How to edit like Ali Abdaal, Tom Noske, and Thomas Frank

A lot of people think content is too complicated, but this is a really simple structure to make great content.
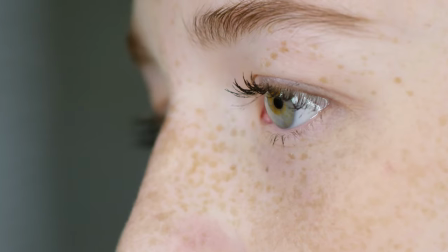4:12 And as a style of content you could just repeat repeat and repeat a lot of viewers actually want to watch simple content but our definitions
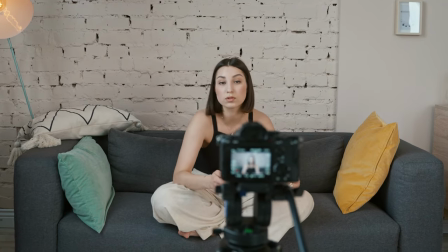4:19 are kind of different as somebody who wants a post they just want to record a talking head footage post that online and go viral very few times can that actually happen the problem is is that static video is boring so how do you keep it simple with your educational content while also hooking your audience and keeping them engaged for the entirety of the video these techniques are going to help you fix that problem first technique animated text intro.
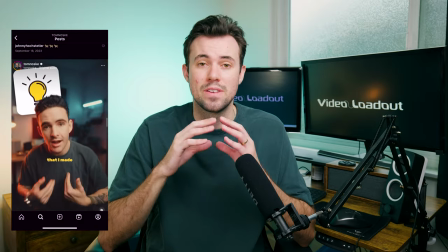4:40 A simple yet effective technique. We're going to stylize the text we have in the intro of our video and put that on top of our high quality setup. And for a high quality setup, you probably just want a big soft light and whatever else you can manage to put behind you.
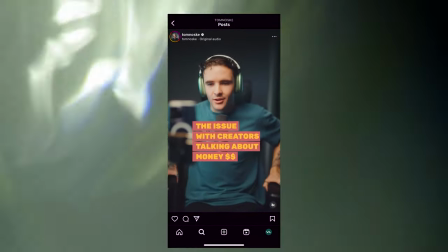4:54 And after that, if you stylize and add some text over your video, your short form content or YouTube already, you're going to look like so many people can trust about whatever you're teaching online.
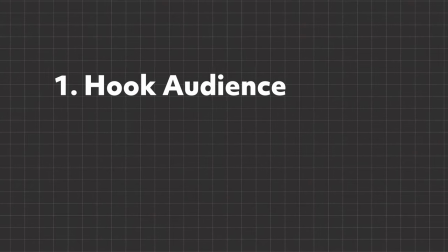5:03 That way we hit our two goals of hooking our audience and also gaining trust with our brand.
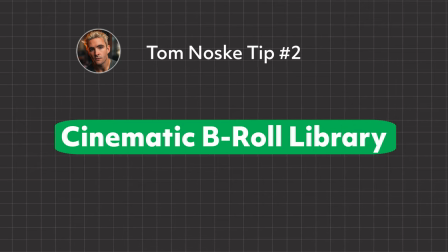5:08 Second tip, which is one of my favorites of the whole video, it's gonna be a cinematic B-roll library. Now, if your brand isn't cinematic, it could just be a B-roll library, but this is one of the most helpful things. As you create content online, and over a couple of videos, you film B-roll specifically for those videos,
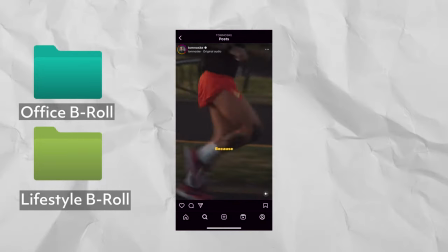5:25 have a library in your computer of those B-roll clips. That way you have a bunch of footage of you doing tasks relevant to your brand or niche. For instance, as a professional video editor and videographer, I have B-roll of me filming and editing and to be honest that kind of feels like I have 20% of the video already done.
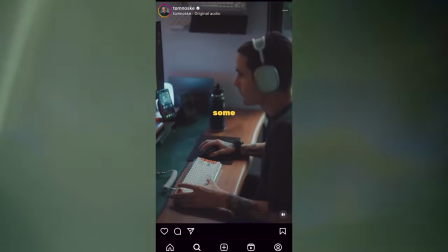5:43 Tom's brand is really stylized really cinematic but Ali Abdaal,
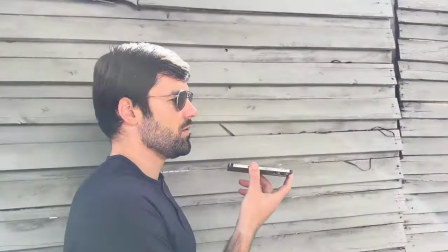5:46 Thomas Frank they also use b-roll and it's sometimes not as stylized sometimes it's just shot in an iPhone but that works good as well as long as it's relevant to what you're talking about that's gonna be effective b-roll.
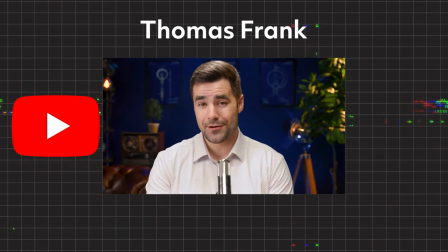5:58 Alright last one next up on YouTube we have Thomas Frank, a creator that if you teach anything online I recommend watching. He has a refined system for video editing that really helps increase watch time. I have a whole video how to edit like him right here, but let's get into two tips that'll help you make better content.
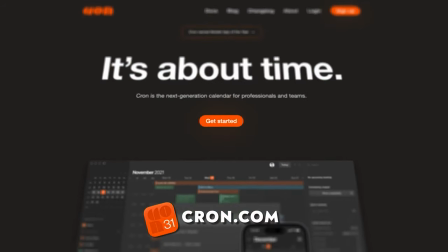6:13 Animate, don't cut. Whether it's a screen recording, a title card,
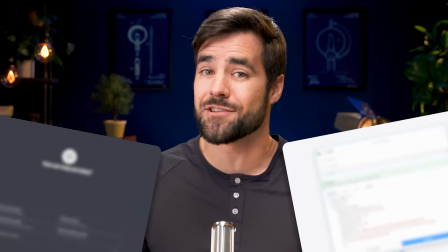6:17 try adding some motion by animating those overlays or graphics in your video or over your video, instead of just having them pop up on the screen.
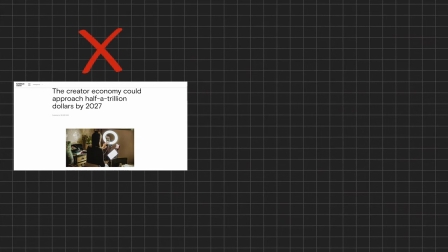6:25 This movement is more engaging, gives your video a higher quality. And if you're staring at a screen recording for a long time, be sure to zoom in, scroll,
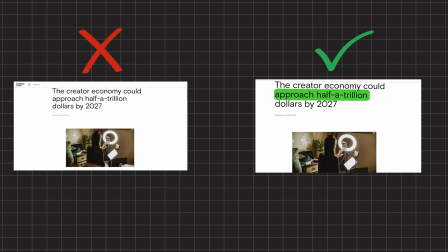6:33 highlight, add some movement and focus to whatever you're teaching, but there's something that's constantly happening.
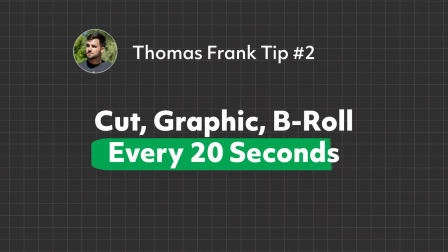6:38 Which brings me to my next tip, cut graphic or b-roll every 20 seconds.
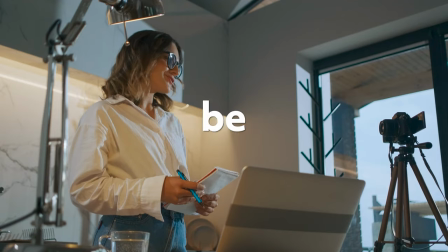6:43 Like I was saying, even if your video is very helpful, it needs to be entertaining. You have to keep the viewer engaged or people are going to swipe or click away.
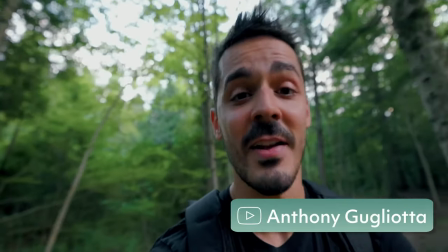6:51 Some YouTubers use a retention trick to travel around a different area, constantly cutting to different scenes and keep the viewer engaged. I personally like that Thomas Frank has a way to do that while comfortably sitting at a desk.
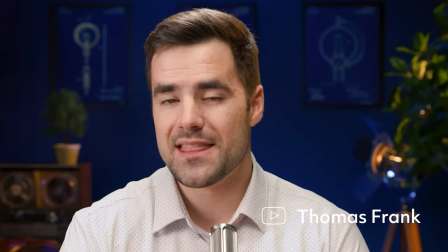7:02 And that's why you avoid static video. Scaling for a close-up, cut to b-roll, cut to stock footage. We want to add motion and direct the viewers focus and attention to keep them engaged. If you guys need anything specific help for short-form content or long-form content, just drop a comment and I'll answer it with a comment or a video. Please like this video if it was helpful and subscribe for more content that's going to help you become a full-time creator, prove your business by making better content. More videos on the way. Thanks for watching. Cheers.